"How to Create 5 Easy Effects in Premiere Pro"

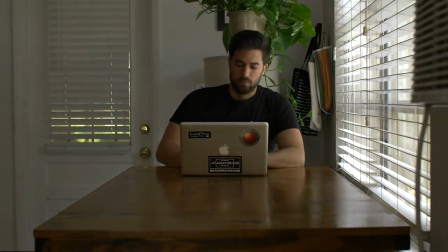(0:10)
Okay so for this first shot I filmed two different clips. One of me sitting at a table on my laptop and this was locked off on a tripod and the second was a handheld shot of my desk.
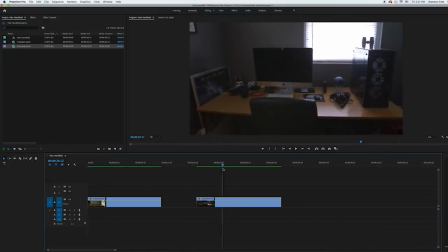(0:17)
This didn't have to be anything specific just a shot that had a handheld motion to it. Then with both of those clips in Premiere I took the handheld shot of my desk and stacked it on top of the footage of me sitting at the table.
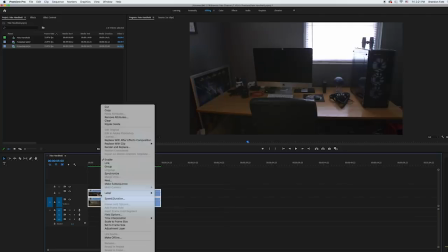(0:26)
Then selected both of those clips, right-clicked,
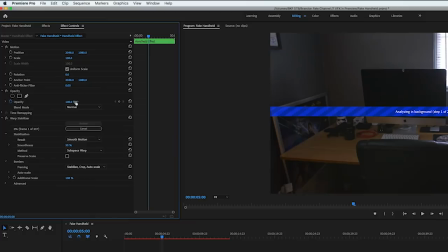(0:28)
nested them together and then added warp stabilizer to the nested sequence and changed the result to no motion and the method to position scale and rotation.
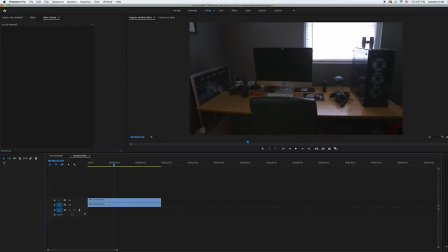(0:36)
After that was done analyzing, I opened up the nested sequence and deleted the clip of my desk.
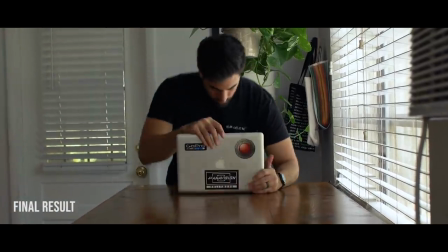(0:40)
Now when I play back the nested sequence, you can see that it kept the motion from the deleted clip and applied it to the footage underneath.
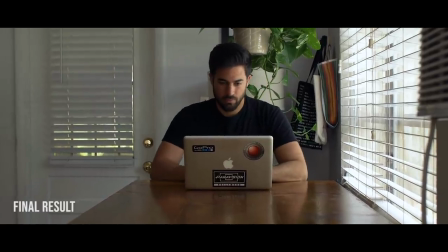(0:46)
And I ended up using this handheld look for a few of the other effects in the video.
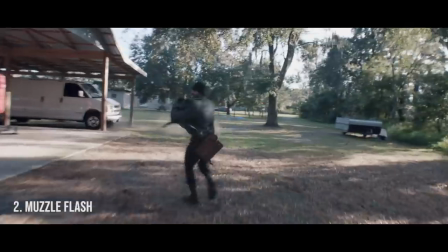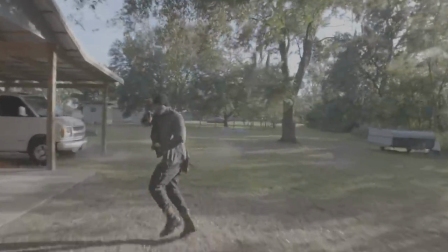(0:55)
So to create the muzzle flash effect, I have this footage of one of my actors running and firing an airsoft gun for one of my short films.
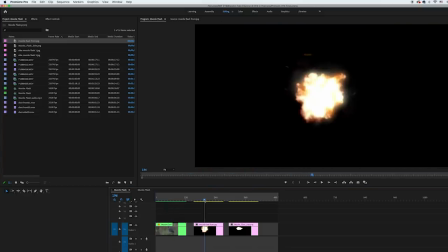(1:01)
I added that footage to premiere along with a few images of muzzle flashes that I found on Google Images. I downloaded a front view angle for when my actor's facing the camera and a side view angle for when the camera's facing the side of him. If you're doing multiple muzzle flashes in your scene, it's good to use different images so it doesn't look too repetitive.
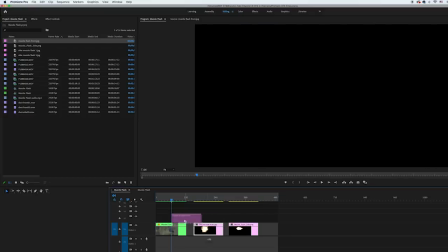(1:17)
But so, with my footage in Premiere, I took the front view angle of the muzzle flash and layered that on top of the footage of my actor.
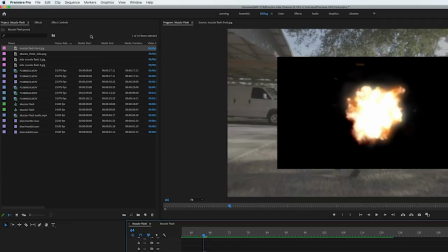(1:22)
Then I trimmed the muzzle flash image down to just one frame and changed the blend mode to screen. This got rid of the black background for the muzzle flash.
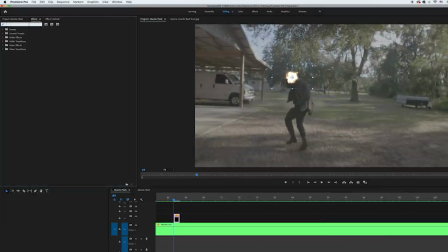(1:28)
Then I rescaled and positioned the muzzle flash over the airsoft gun when my actor fired it, added a gaussian blur to it with the amount set to 30 this got rid of some of the sharpness and helped it blend into my scene better. Then I duplicated the muzzle flash image and stacked it on top of itself and for the top layer I changed the blend mode to linear dodge
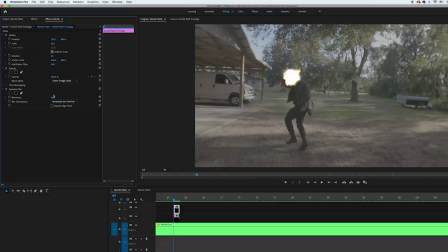(1:43)
and then scaled it up a little bit so it was slightly bigger than the muzzle flash layer underneath and then dropped the opacity to 30% this
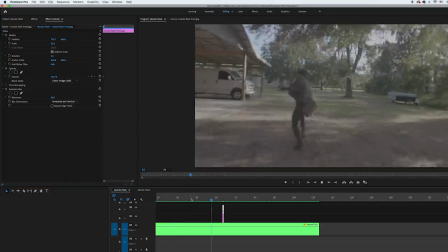(1:49)
created a glow around my muzzle flash. So the muzzle flash is done and now I just have to add some smoke. I used some stock footage of a smoke puff and you can find these on stock footage websites like ActionVFX or you can sometimes find some on YouTube.
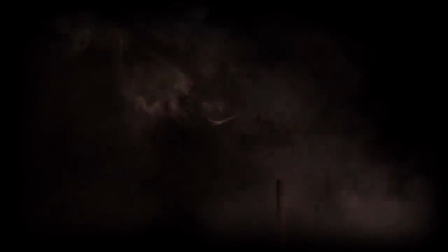(2:00)
People upload free muzzle flash and gun effects packs sometimes. So I added the smoke puff to my scene.
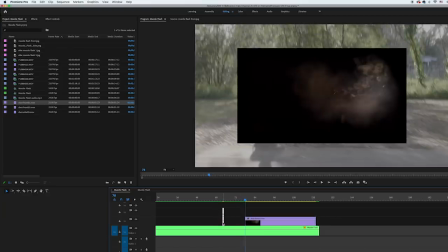(2:05)
Mine had a spark in the beginning. I just trimmed that off so it was the smoke by itself. Then I layered that under my muzzle flash images and changed the blend mode to screen.
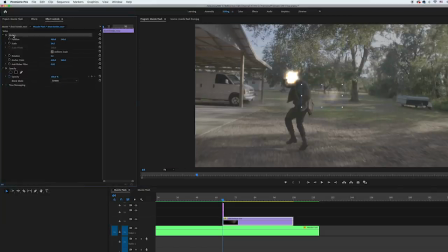(2:12)
Scaled it down and repositioned it to where I wanted it in my scene. I wanted to start around the same size as the muzzle flash. Then I key frame the scale, went forward a few frames and scaled it up. This made it look like the smoke was expanding from the barrel of the gun and moving towards the camera. Then I dropped the opacity to 50%, key frame that and then had it fade out at the same time as it's expanding to
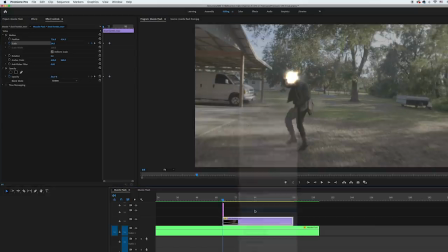(2:31)
make it look like it's fading away into the air and then I sped it up a little by changing the speed to 170 and then for the shot of my
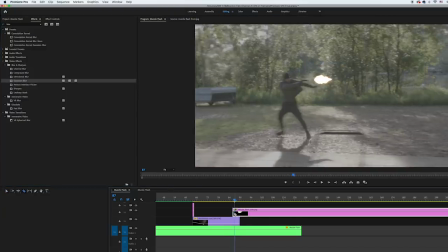(2:37)
actor from the side I used the side angle view of the muzzle flash and a side view angle of the smoke puff as well and then just repeated all the same steps.
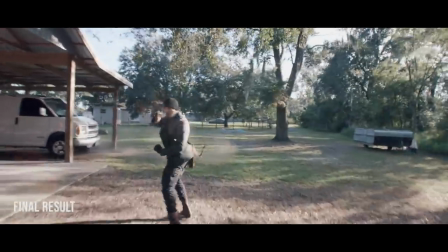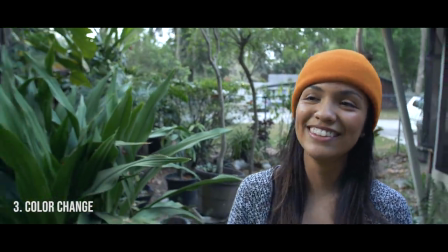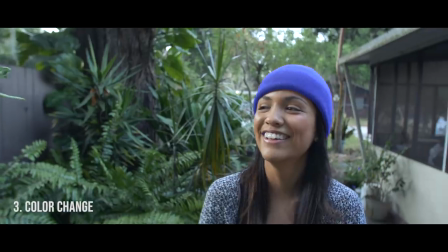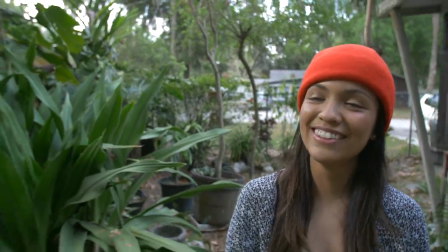(3:02)
So for the color change effect I shot one clip and it was of my wife wearing an orange beanie. This effect works best if the color that you're trying to change is a solid vibrant color.
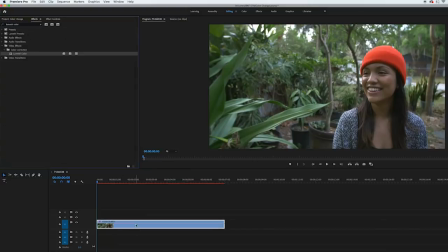(3:09)
With my footage in Premiere I added Lumetri color and I used the HSL secondary tab to do the color change effect. In that tab I used the set color eyedropper and selected a part on the beanie that was inside the midtones. Then I used the add color eyedropper to click in the darker part of the beanie that was inside the shadows. After that I checked the show mask box and changed it to white and black.
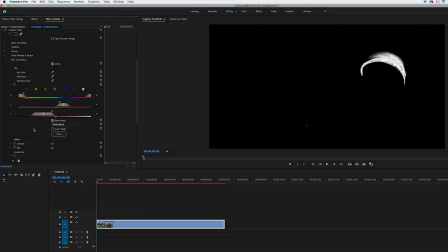(3:27)
This showed me my mask and everything that's white in the scene I'll be able to change the color of and everything that's black will stay the same. Then I tweaked the HSL sliders to get the hat a more solid white and then there were still some black areas left on the beanie so I used the add color eyedropper again and kept clicking in those black areas until the beanie turned completely white and then I used the remove color eyedropper
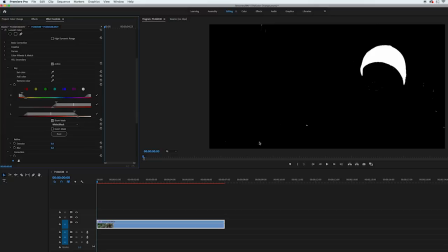(3:44)
and clicked on any white spots that I had around my scene that weren't the hat then I unchecked the show mask box and went down
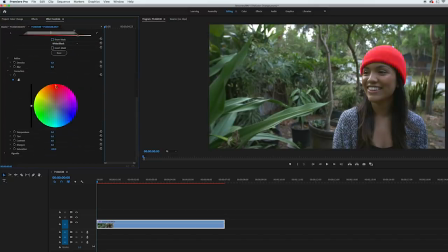(3:49)
to the color wheel and anywhere that I click on it it'll change the hat to that color I also use the slider to the left of the wheel and the temperature tint and saturation sliders underneath the wheel to tweak the colors to exactly how I wanted them
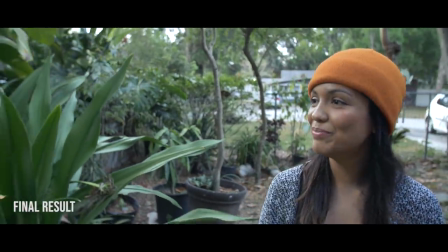(3:59)
and then after all that I had my final effect so